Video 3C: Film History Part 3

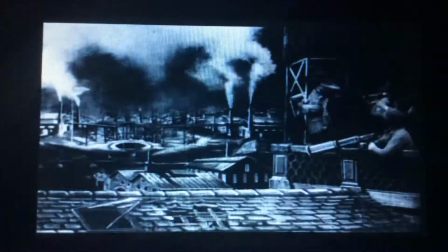4:06 And we can see that the ratio to people, to buildings, the perspective is not quite right.
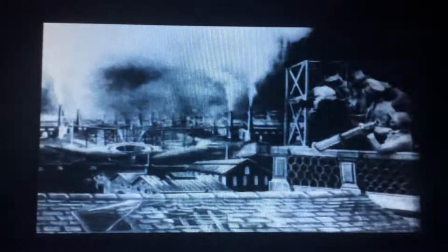4:13 So we know that in 1902 the audience is using their imaginations
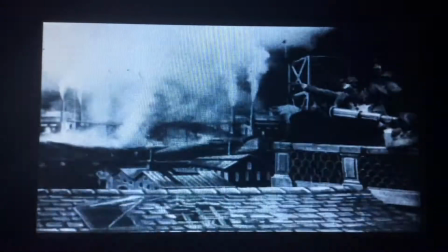4:19 and they are suspending their disbelief to go along with this story, Georges Méliès is telling.
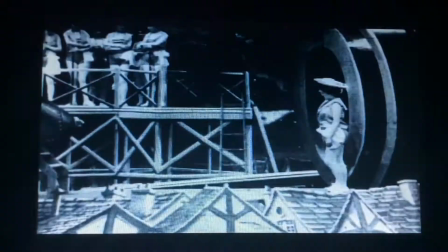4:28 Now in this scene, I want to point out the women. Notice their size.
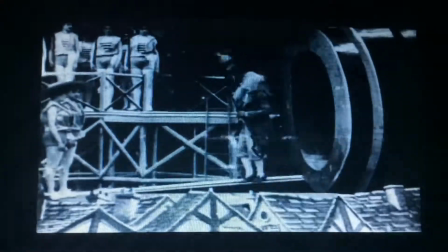4:36 Notice how all of the women we have seen in these early cinema documents
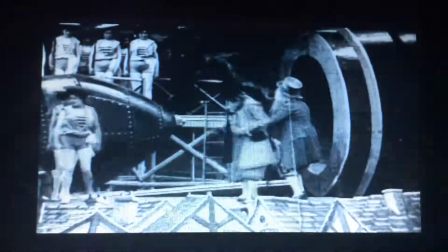4:42 are women who have meat on them.
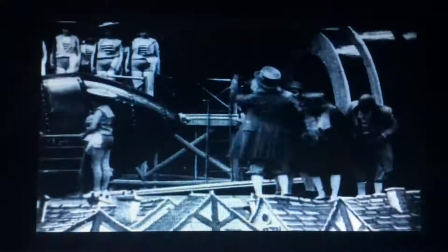4:47 This is what's considered attractive at this time. People who were skinny were not considered attractive because they were poor.
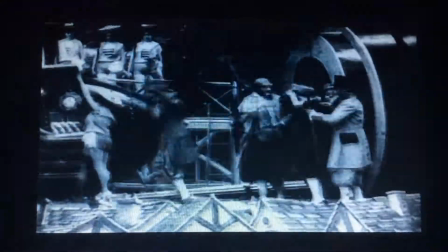4:53 As awful as that sounds, that is what it was. But also, we're over the Victorian age.
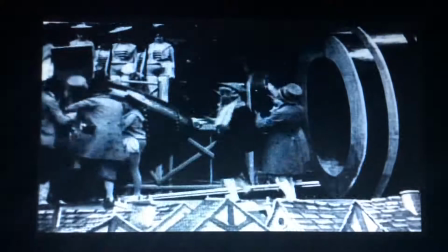5:00 We're not quite to the roaring 20s. But notice how much flesh is revealed with the women's legs and arms.
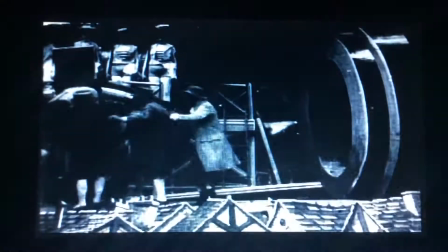5:08 This is highly provocative. And we get that feeling of the male gaze being honored.
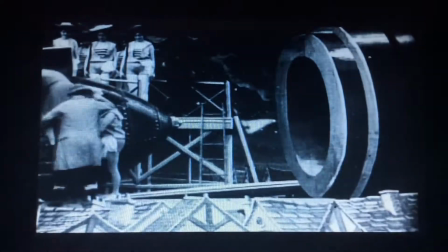5:16 As everyone knows, as they say, sex sells.
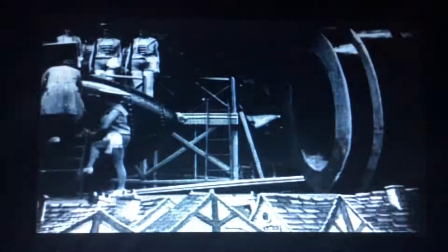5:20 And here we have this beautifully shapely leg holding on to the steps leading into the rocket.
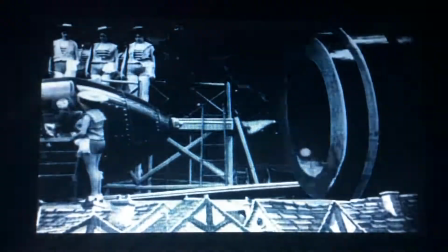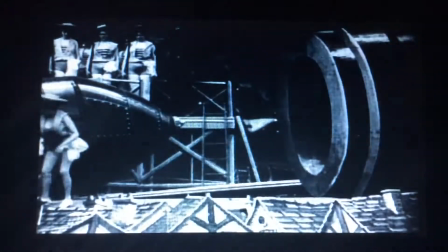5:31 And I love this part next. It's all these women pushing the rocket into the cannon of the gun.
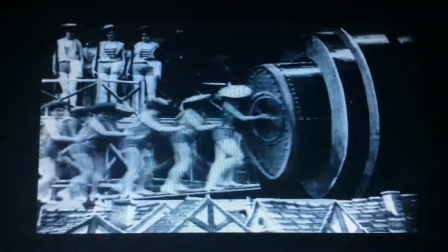5:42 As you can see, they're here for the pleasure of the viewers, the audience.
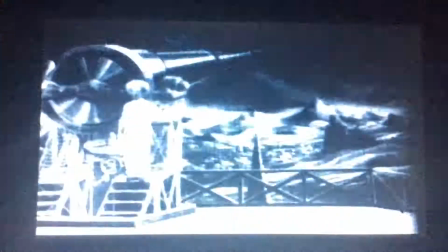5:47 They're going to turn and even wave at us, the audience, as if we are there for the casting of the gun.
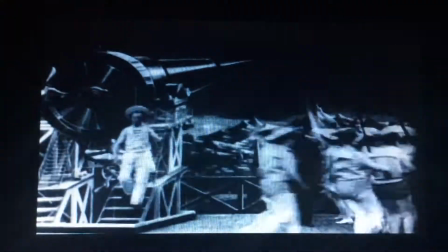5:53 The cannon is loaded. The bridge is closed. Everyone is anxiously waiting for the signal Which starts the shell on its voyage
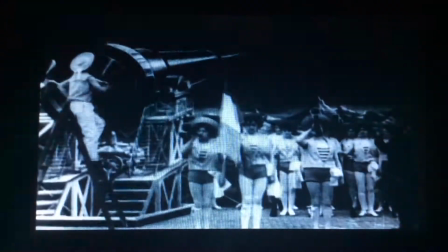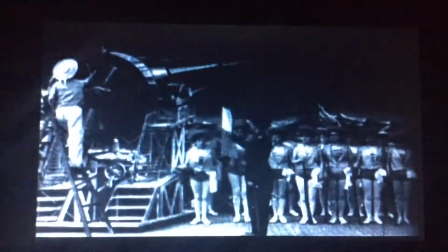6:06 Officer gives the signal The gun is fired And the shell disappears into space
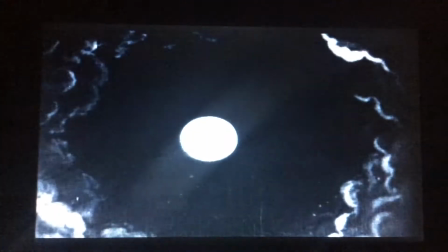6:15 Now this is one of the things Georges Méliès added to filmmaking Which is special effects And
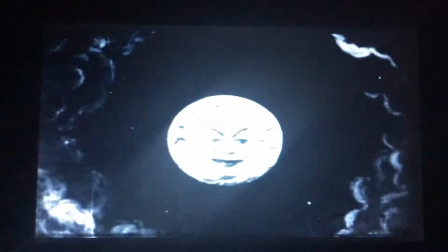6:23 he stops the camera He puts a rocket into the eye of the moon And then starts the camera back up again and it looks like it magically appeared.
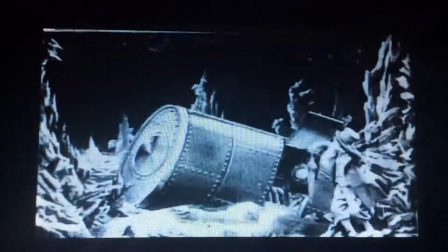6:34 And we're going to see this special effect used again and again and again in varied ways.
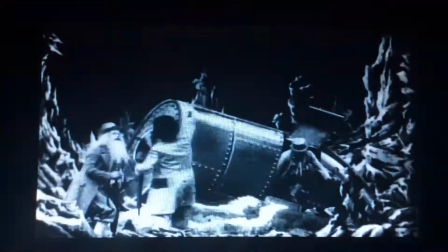6:42 And here's our first look of what people think the moon may be in 1902.
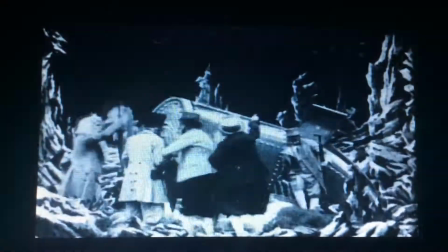6:48 It reminds me of a cave, so clearly they've fallen into a crater or landed into a crater.
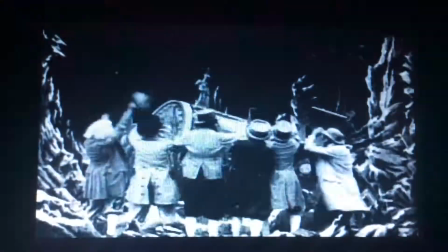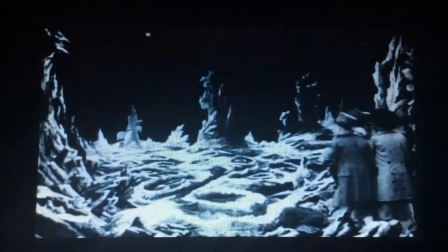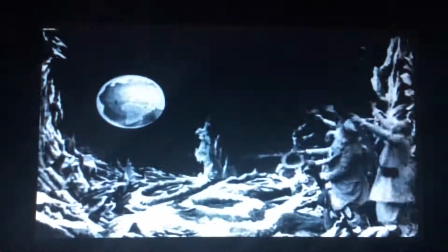7:05 And here we have more theatricality. As the moon is brought up on a pulley system,
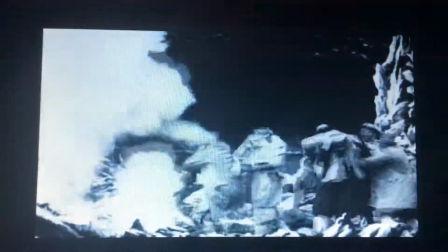7:12 the part of the moon drops down through the chute, which has been going on since Baroque theater.
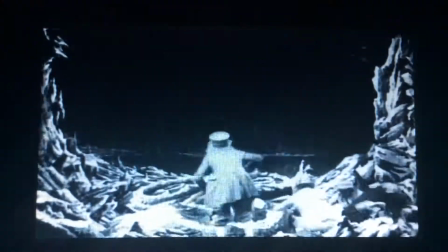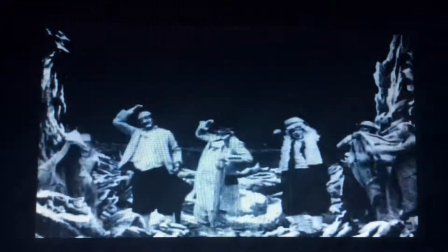7:29 Again, notice the stock gestures. They're showing tiredness instead of just being tired.
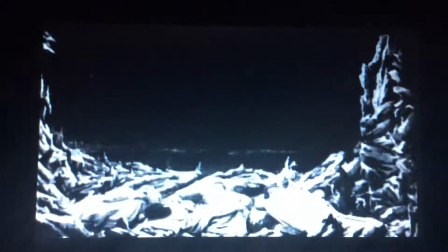7:35 Acting will not come to the point where we know it today until the 1930s and 40s.
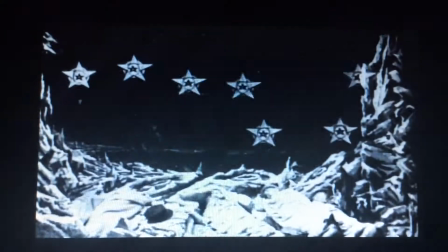7:46 Again, we have that theatricality, and that freezing the camera,
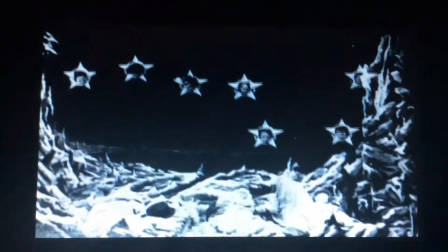7:52 and unfreezing the camera to reveal something, and notice there's women, of course, in the stars.
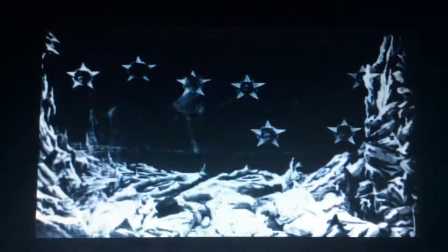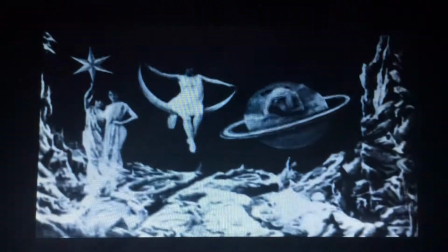8:05 Georges Méliès's wife is Phoebus on the Crescent. He always used her in his films.
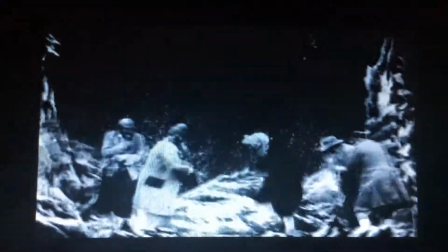8:26 So see, they're being punished. And notice how they're showing the cold and how they're feeling cold.
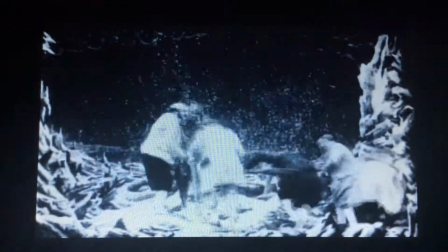8:32 It is not even close to realistically representing how people feel cold.
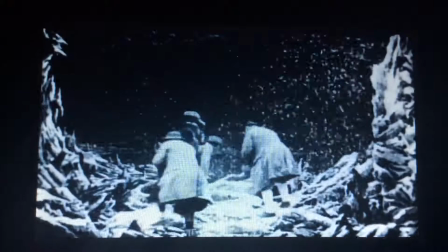8:39 But audiences were used to these stock gestures, they were used to this acting style, so of course they suspended their disbelief and went along with it.
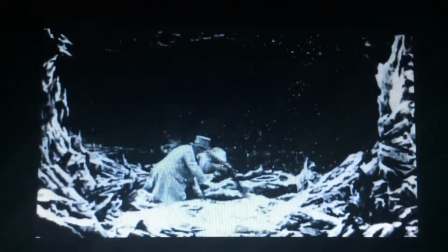8:46 And now we enter into a deeper crater, going into the interior of the moon.
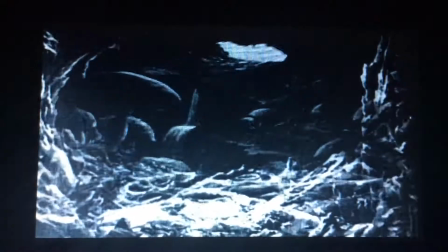8:55 And clearly they're using a trap door in the set.
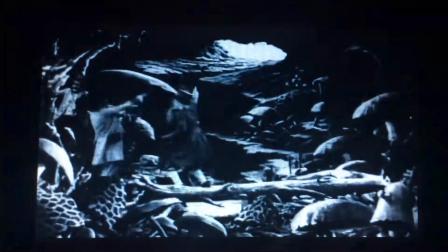9:02 We get that feeling of coming down into it because clearly there's a staircase hidden behind the set.
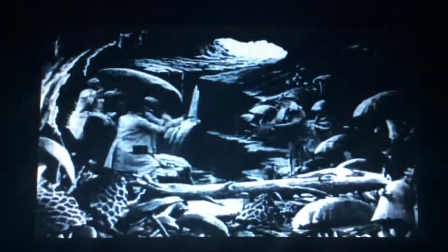9:08 And this mise-en-scene looks very similar to going to the center of the earth and these ideas from novels.
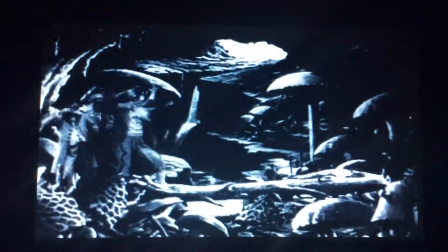9:18 And one of my favorite is this use of the umbrella. Again, it's that same thing with the moon. You stop the camera, you switch out the umbrella for the mushroom,
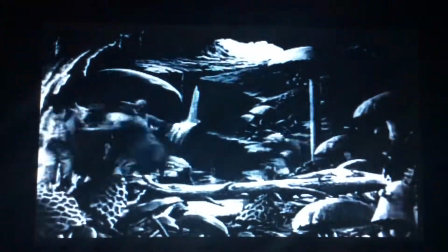9:26 you start the camera back up again, and then somewhere from below pushes the mushroom up to give the flume that it grows.
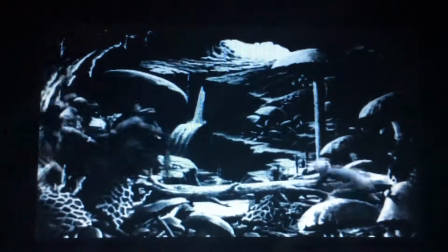9:32 And I love Georges Méliès' use of the aliens. Here we have that perfect code in conventions. In a sci-fi, we expect an alien.
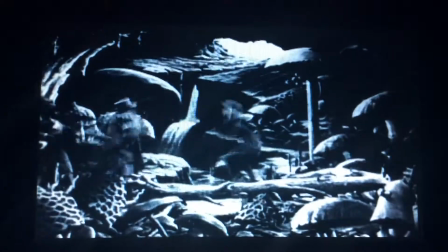9:39 And Georges Méliès, ever the showman, uses contortionists to give us this feel of otherworldly.
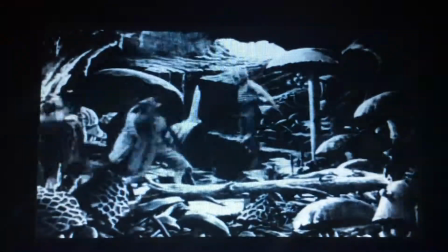9:47 And it's the same thing again. He holds the umbrella up, freeze! Or cut in this case.
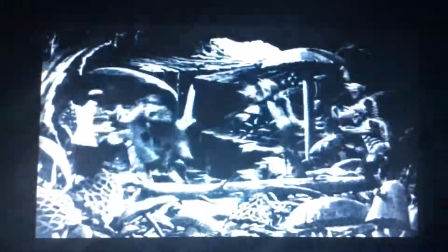9:53 Holds that position, starts the camera back up. The alien is replaced by a smoke bomb, and down the umbrella comes on, sending off the smoke.
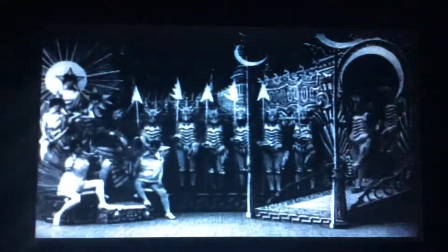10:02 And what I love about this throne room for the King of the Sionites is it looks
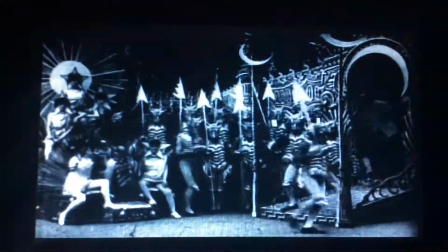10:08 so much like what we see in a place like Versailles or Buckingham Palace.
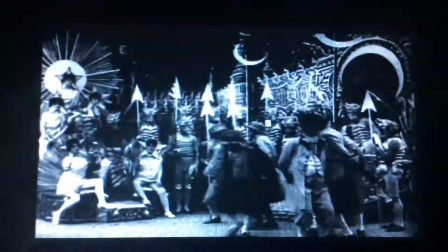10:14 It has similar architectural and interior design features,
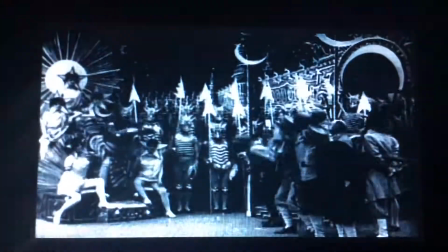10:20 but made just a little otherworldly. Some of it does actually remind me of H.R.
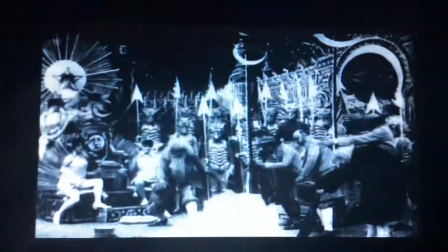10:27 Giger's alien design. There it is a stretch, but kinda.
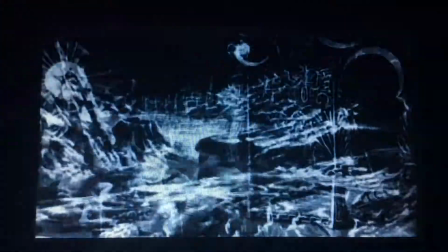10:36 The king being thrown to the ground is that same thing, cut his yelled, freeze your position,
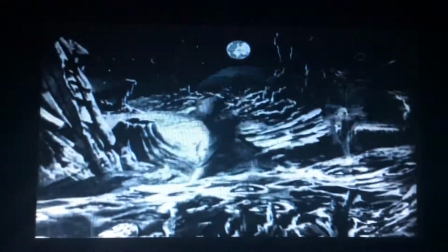10:41 they replace the king with a dummy that of course the astronomer can pick up and throw to the ground and boom he goes up in smoke.
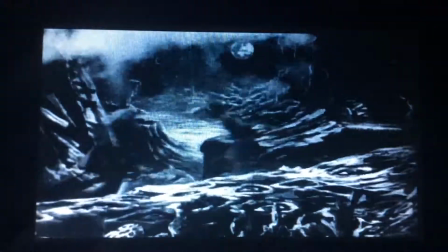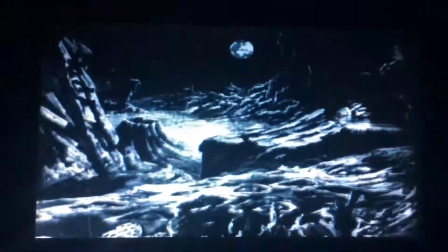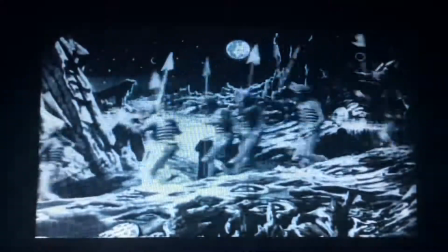10:58 of course in sci-fi there's always the pursuit of the aliens
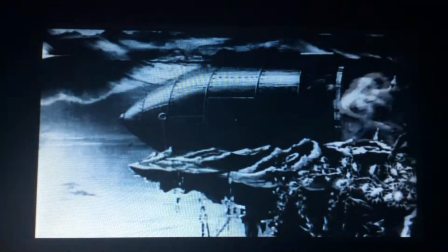11:03 and we get the idea of us versus them a very big important part of sci-fi and here we have the ideology
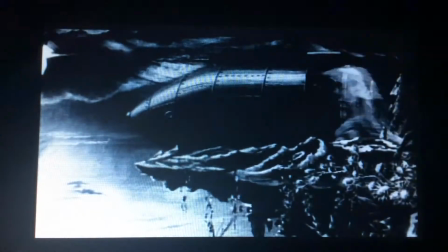11:09 of course the lead scientist is going to sacrifice his life since He's the captain of this ship in order
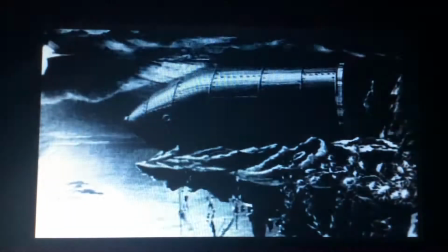11:17 to save his people. And what I love, 1902, here we have an alien who jumps onto the rocket, which we always see in sci-fi.
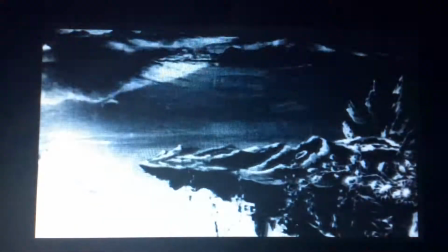11:26 You think that you've escaped, but yet one alien hides and gets on board somehow.
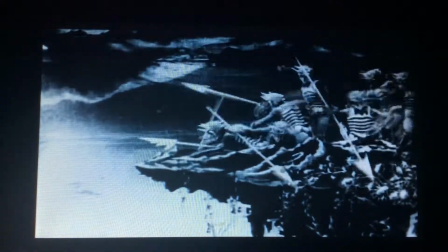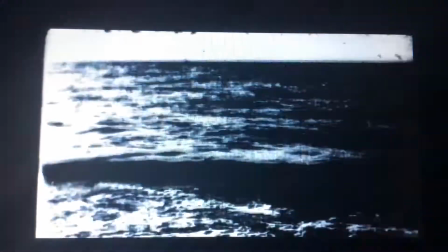11:39 Now, this drop back to Earth, we see both the alien and its elite scientists.
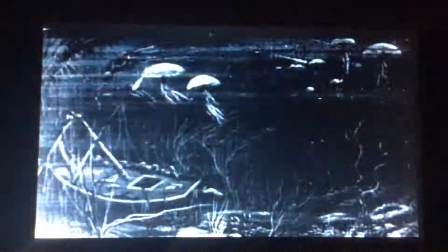11:45 But then all of a sudden, they disappear.
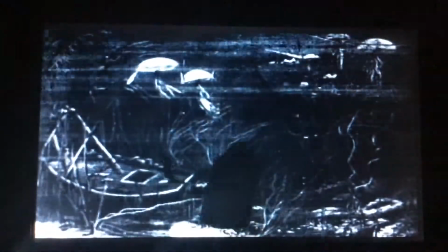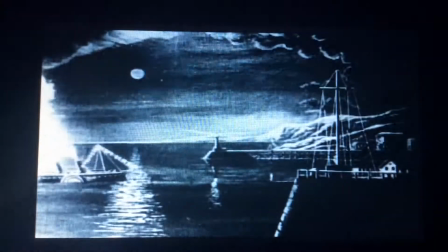11:57 Again, painted theatrical sets. Just notice how much of these early silent films rely on theater conventions. to court,
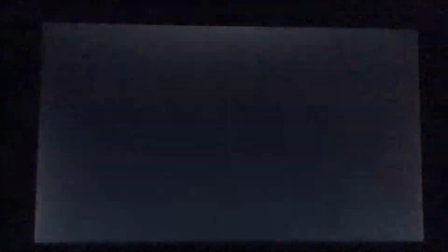12:06 where a general ovation awaits the happy return.